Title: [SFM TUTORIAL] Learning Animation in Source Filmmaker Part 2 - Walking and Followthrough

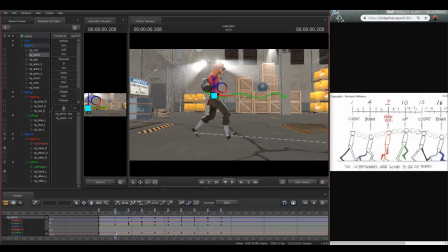(12:20)
And just try to be like, okay, so that's there and that's there, that's the approximate distance we want. Yeah, we can just... And there you have a walk. According to Richard Williams.
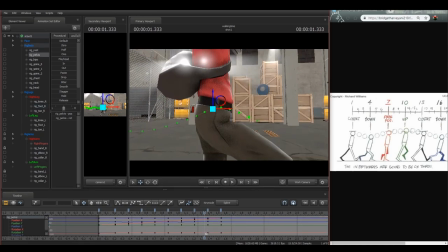(12:39)
We got a bit of a weird bump here, so the best way to fix that is just to pull that down.
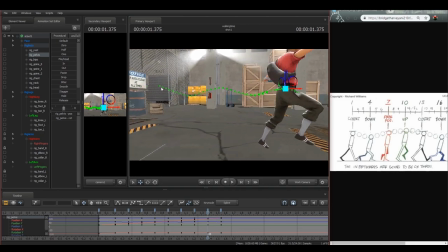(12:47)
And as you may notice, there's some slight discrepancy in timing, but overall, yep, that's the most basic ever walk you could do. So, the next question we should ask ourselves is,
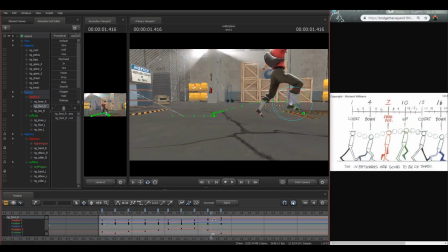(13:06)
if we followed these instructions to a T, why does it still look like hot garbage? I'm pretty sure one of them is on my end of the spectrum, because what the heck?
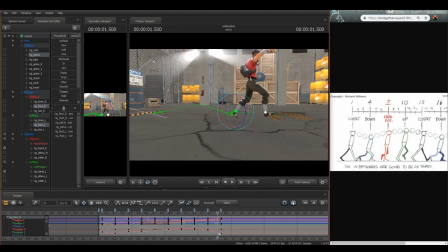(13:23)
Yeah. So you may look at that and you may think, yeah, that's pretty good for a start. You know, he's a stompy boy. And now we get into the fun part. You see, the reason why the Animator Survival Kit is so good is because not only does he sort of explain this,
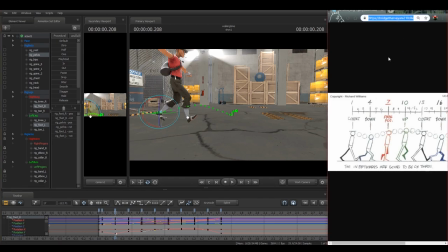(13:42)
he continues to explain walking and run cycles for a further 60 pages. He very much emphasizes that this is the absolute base, and from here you can experiment and create new things.
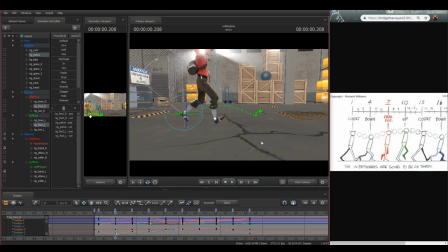(13:59)
Which is why I usually completely forget to do the down, and I move directly from the contacts into the past pose.
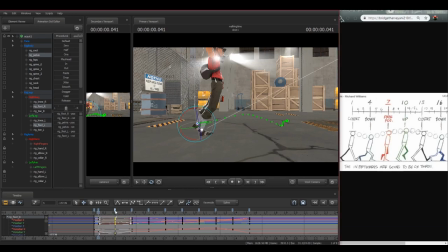(14:09)
So, theoretically, let's say I dragged all of this back one frame. So this would become an interval of 3 rather than an interval of 4. So let's just do that real quick. I'm not really judging this based on overall distance, more on sort of like...
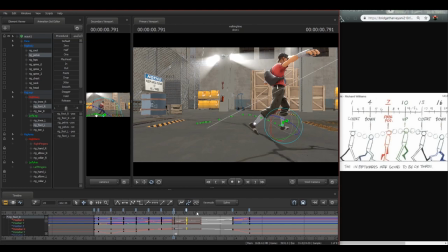(14:29)
I base a lot of my distance based on just the approximation of the space between the keyframes, and from there I can sort of tell a lot. But yeah, let's pull all that together, and then let's check to see what our boy looks like now. Well, that looks a lot more plausible. He's still stompy, but he looks a lot more plausible.
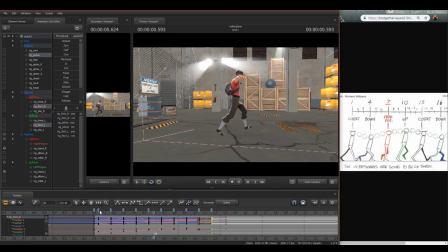(14:51)
Now, Let's see if we can modify this a bit further. And let's see if we can just, in general, remove... I mean, the reason why he looks so stompy is because I've exaggerated this curve so much.
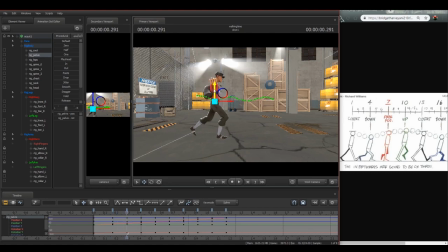(15:09)
So, let's just go to the point where we can still have a visible thing. We can still have, like, a visible wave. But we pull it up to the point where the leg is straight. We do that for the next part as well.
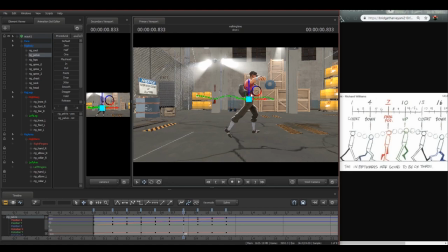(15:31)
So we get less of a stompy motion. More of a steppy motion. Now let's take a look. I mean, it's already looking a lot better, but...
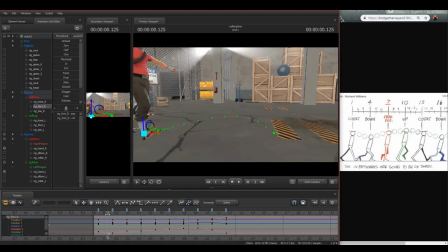(15:42)
God damn. He's stepping like those heels are Gucci. So... let's figure out what could possibly be the cause for that.
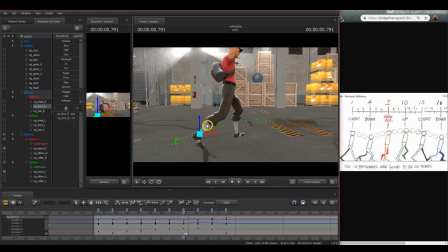(15:50)
I think it may have something to do with the fact that it's not moving as much as it should. So let's pull this a bit forward and make it start the...
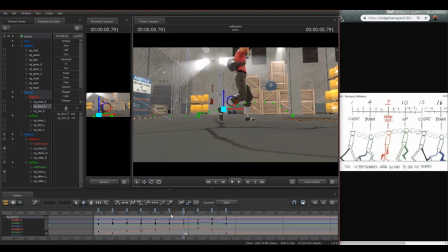(15:59)
make it start the pass just a little bit earlier. So now, that looks a bit more natural. So let's do the same on this one.
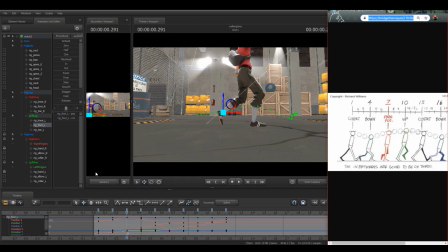(16:11)
Let me see if I can find a better example of what we're going for.
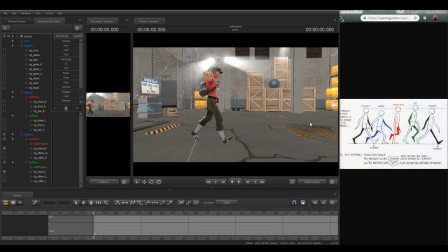(16:16)
Okay, so I changed the... He's got arms now. We're not going to be focusing the arms just yet, because...
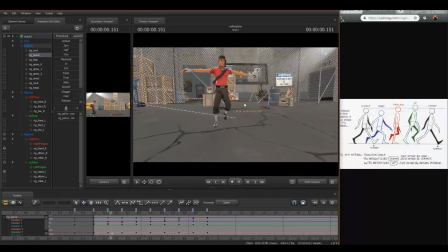(16:26)
right now, doesn't look too bad. You know, he's walking.
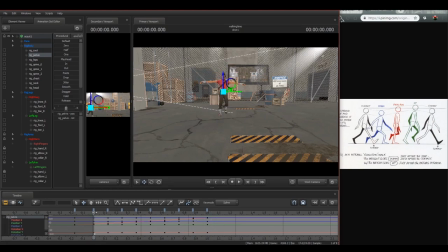(16:31)
He's walking. He's talking. But it looks kind of unnatural in a way, doesn't it? Like, just the way he moves perfectly straight forwards. And, it goes into the next part.
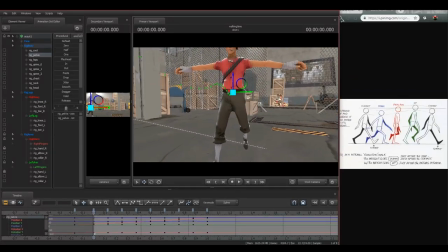(16:45)
You see... a lot of believable animation really comes down to the movement of the pelvis.
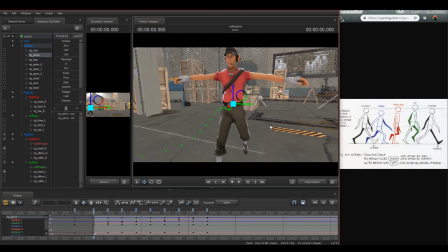(16:57)
The pelvis is, I would argue, the most important part of any animation ever. And that's because we're so used to it that we don't really even notice it.
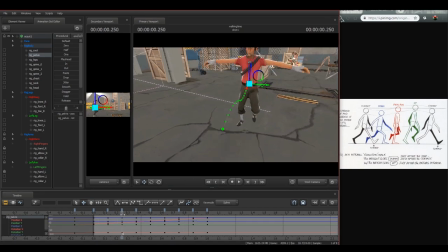(17:13)
So when we see something that doesn't have a lot of pelvic movement, when we see something that just doesn't really sort of convey any kind of weight transition, it looks unnatural and strange. But let's say if we were to recognize that
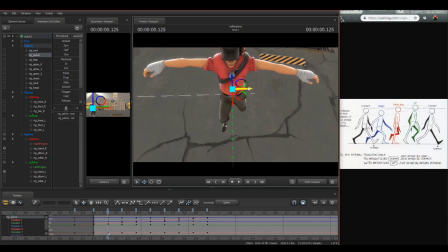(17:31)
when he goes down on this leg, the weight would shift to this direction before coming back down again.
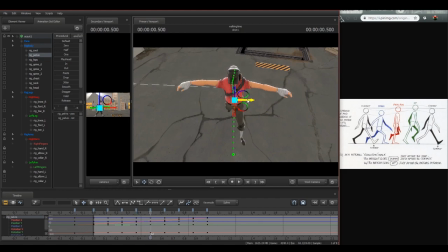(17:45)
And then when it falls onto this leg here, where we have the contact as the very center of gravity, the center of gravity will shift onto this leg in order for the scout to prevent himself from falling over.
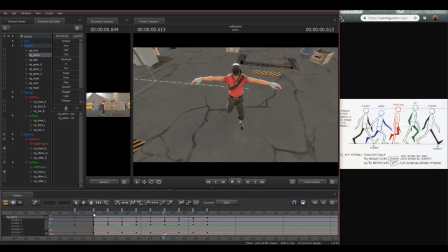(18:04)
Let's see what this now looks like with that wave in there. I mean, it looks a little more natural, doesn't it? And this all comes down to one thing that I learnt from a stop-motion book, which was written by Aardman,
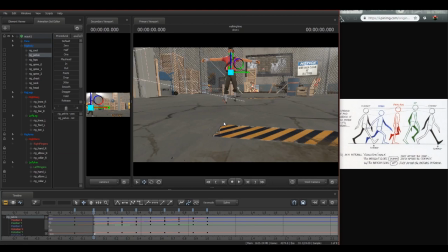(18:21)
who are, you know, the creators of Wallace and Gromit and all that sort of good stuff. And they pointed out one thing, and that is, try to walk forwards while keeping your pelvis perfectly centered, and it will feel like the weirdest thing that you will ever have to do.
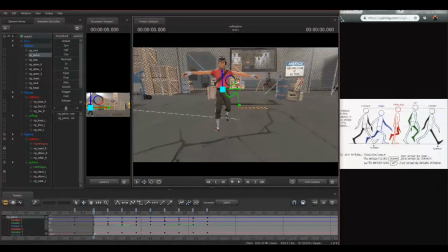(18:39)
And that's pretty much for this exact reason. Is that all the time, us humans, we are always, always doing some form of weight transition in order to prevent ourselves from falling over. Mostly it comes down to control over your center of gravity.
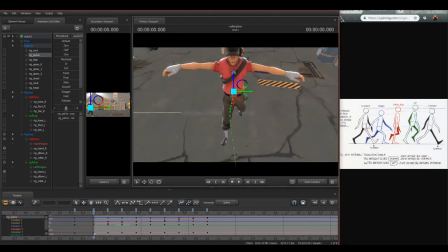(18:58)
And the best way to illustrate control over the center of gravity is through manipulation of the pelvis.
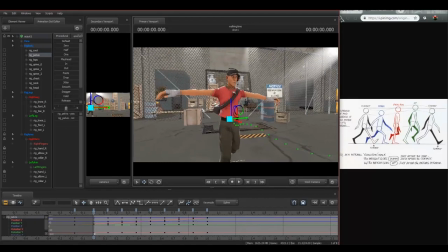(19:09)
So yeah, that's a very... always, always prioritize pelvic movement whenever you're doing really anything. Really anything. Yeah. Elvis got it right the first time for sure.
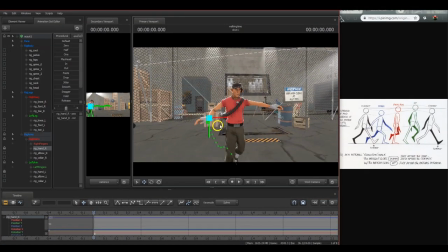(19:25)
That's why the U.S. government had to neutralize him. Let's move into putting the hands in here, which I believe will start to make it feel a lot more natural.
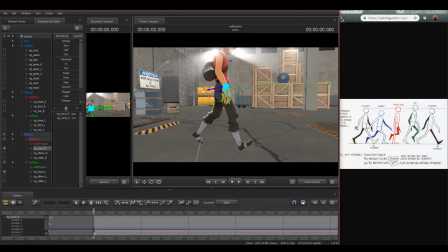(19:38)
So, this man's got a hand. And as this dictates here, the hands will counterbalance the movement of the legs. So any point where the leg is in front, the hand will always be behind.
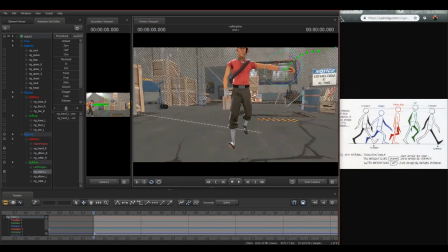(19:58)
So we can just punch these in one at a time, or we can punch these in together, which I think might be the better idea. So we'll just have him move just like that.
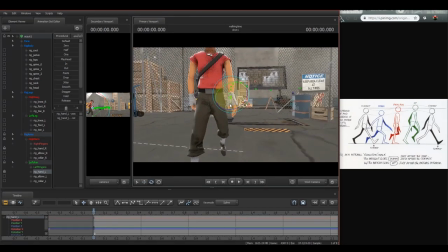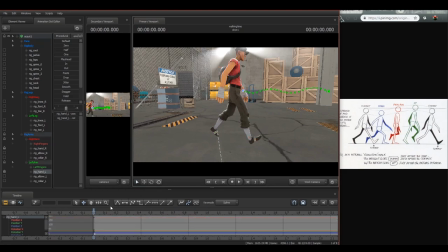(20:19)
Alright, so we have keys on both of these. Now let's move forward 3 and let's readjust.
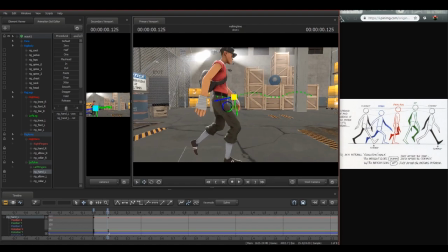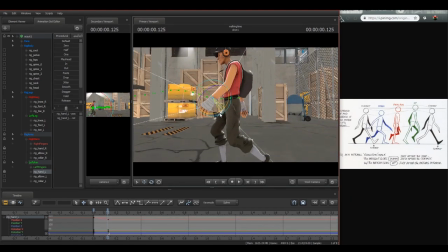So just following along, see if that actually works.